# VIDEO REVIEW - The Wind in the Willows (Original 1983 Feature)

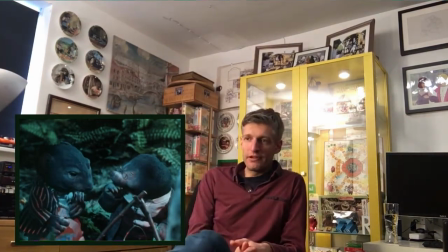1344s
We've got the single, the record in there, along with the theme tune from the series.
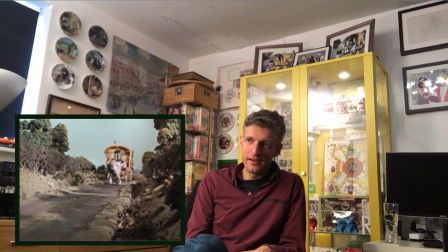1352s
It's a wonderful, jolly song And I can see why it was put in
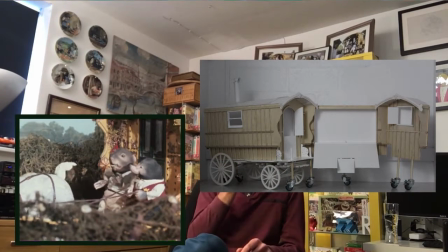1359s
It needed a song I mean, in total there's five songs Almost, you could almost call this a musical There are five songs in this film
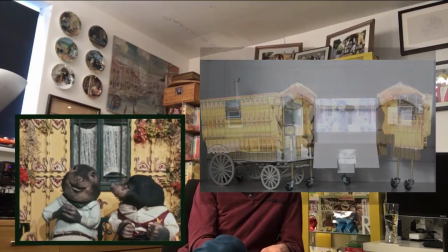1368s
And it needed one at this point Because the next one is a while yet
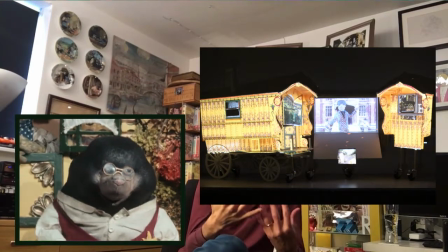1374s
And it's a nice, slow way Before we get into where the real story begins with Toad and his craze of
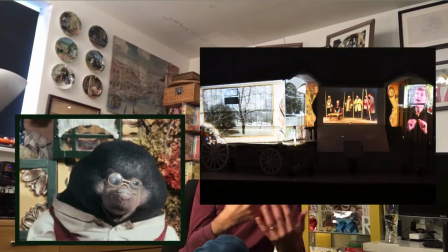1381s
motorcars and of course it gives us a chance to appreciate Toad and the relationship,
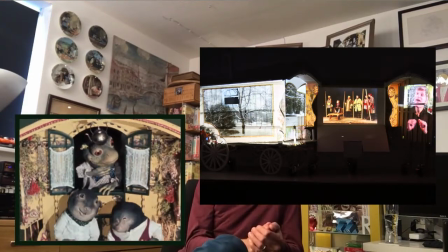1387s
the friendly relationship he has with Ratty and Moor so it's very important to establish that so a song if you
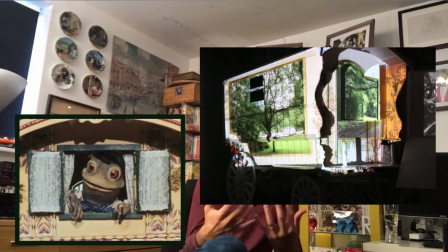1394s
think of the point of view of a story is a great way to to gel them for us the audience and
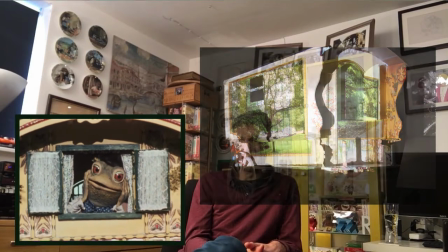1402s
here we go this is where everything changes he's dreaming and then of course he hears the motorcar.
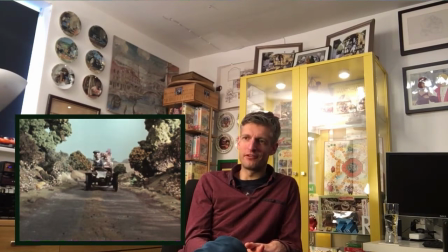1408s
His first, well not his first, but the craze that really takes over the story of him. That horse by the way apparently is a pain to animate.
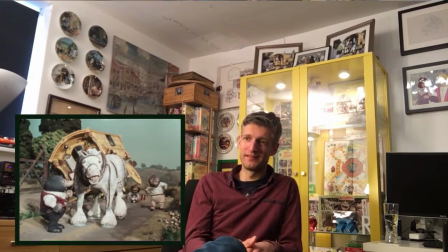1421s
The armature, the bulk of the armature still exists today, minus the legs and the head, it's just basically the body, it's just a chunk like this.
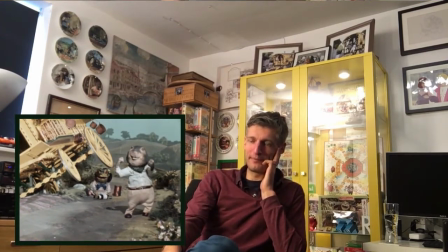1432s
I'll put photos of it up. It's in the archive.
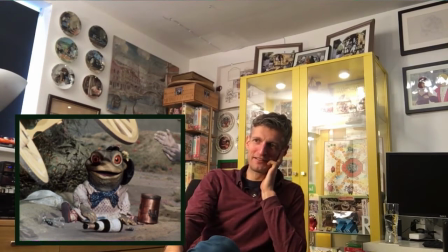1438s
I love that touch there, the will going around so that attention to detail and the shadows going over the Toad there, very beautifully lit.
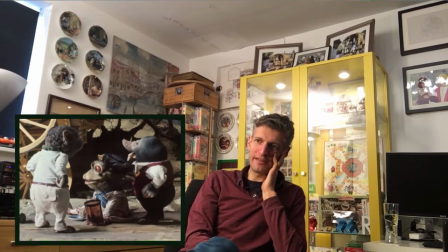1448s
And this is a great example in animation where less is more and you can see how little Toad is moving because he's in a trance at the moment.
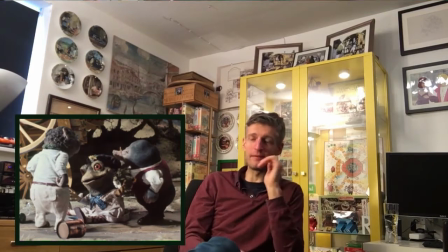1457s
When he's got dialogue of course he moves more so it's knowing when to as an animator it's knowing when to kind of keep things still and let things read poses
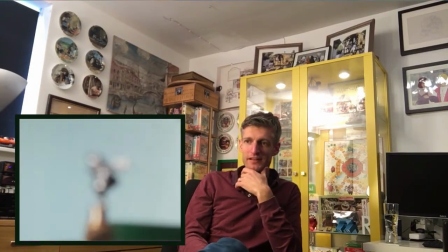1466s
and thinking time for the characters and something i've developed over the years as an animator to try and get that understanding of not
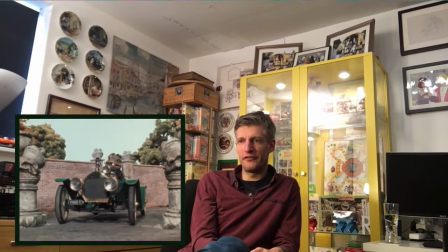1474s
keeping your animation too cluttered here we go the first of many cards for toad and
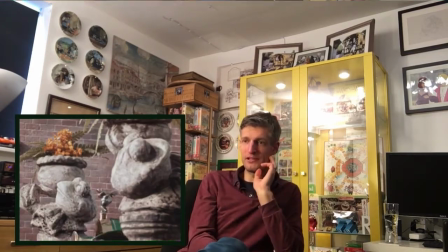1483s
that's the miniature Toe's we talked about the miniature puppets that would be the miniature one so obviously
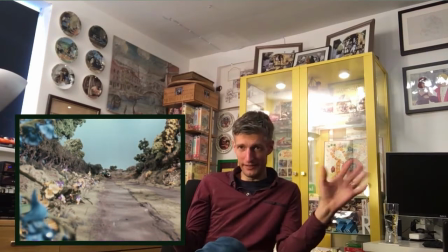1489s
that helped them have sets that appeared bigger they could obviously make them smaller to be in scale shots like that
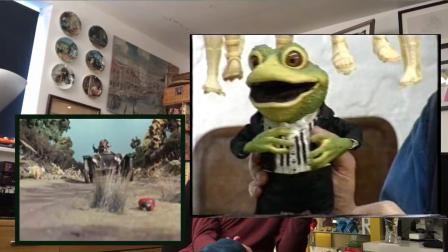1495s
would have been miniature cars i believe i love the ladybird here
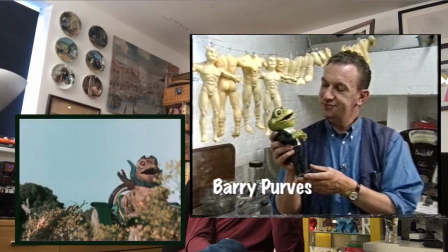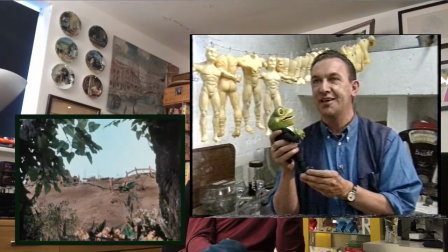1504s
and this music echoes or is kind of pre-empts a later song
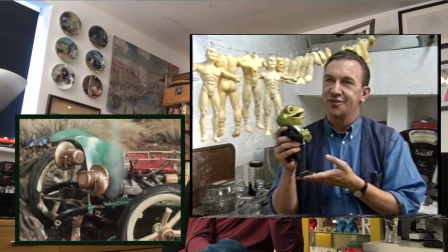1510s
a very iconic song that Toe sings much later in the film now
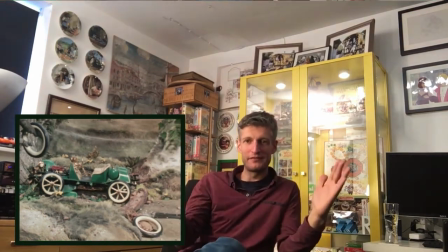1517s
if you look here the steam so that steam going up would have been done on the pane of glass in front of camera kind of common practice actually
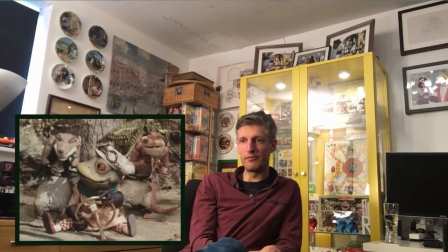1525s
I don't think it's really practiced so much today but in those days obviously it's all before computers and things so you couldn't easily overlay something
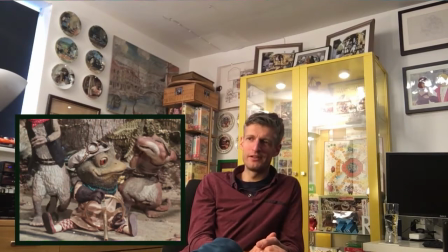1533s
on as a special effect like that other than doing the camera there's a wonderful wonderful charm to that next
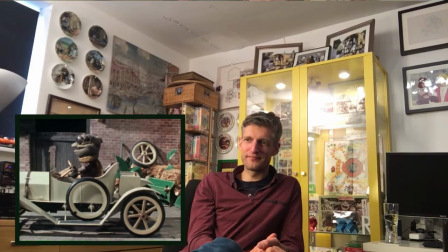1545s
car now
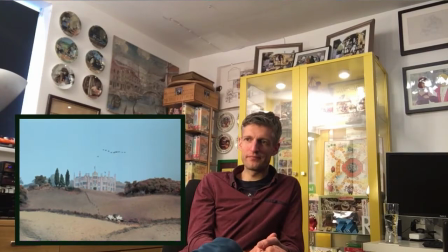1549s
what I love about this and what the Wind in the Willows is all about as well is the changing seasons.
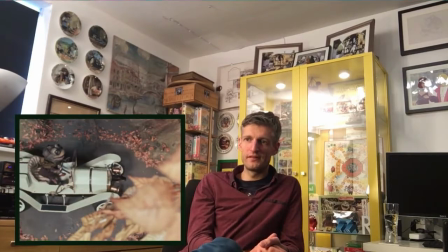1555s
So we've already gone through spring, kind of into summer and as you can see this is now autumn.
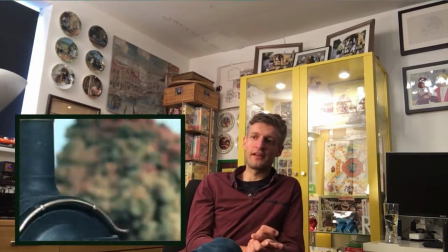1562s
So this is kind of a montage of these sequences, obviously telling us that this is over quite a long passage of time.
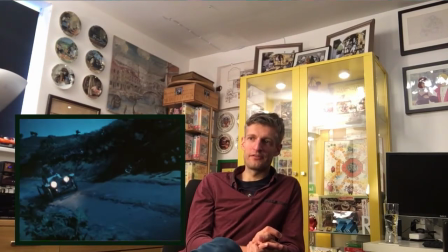1571s
Toad is obsessed with these cars all through the seasons.
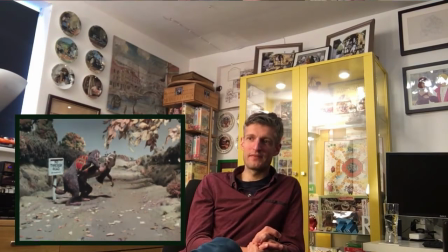1575s
So whereas all previous events took place in one day, we're now progressing steadily forward.
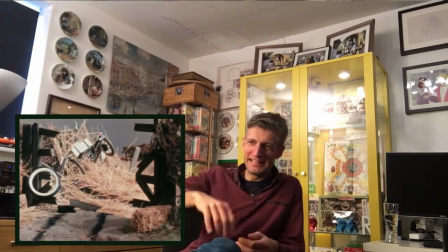1586s
The animation of the leaves and so on.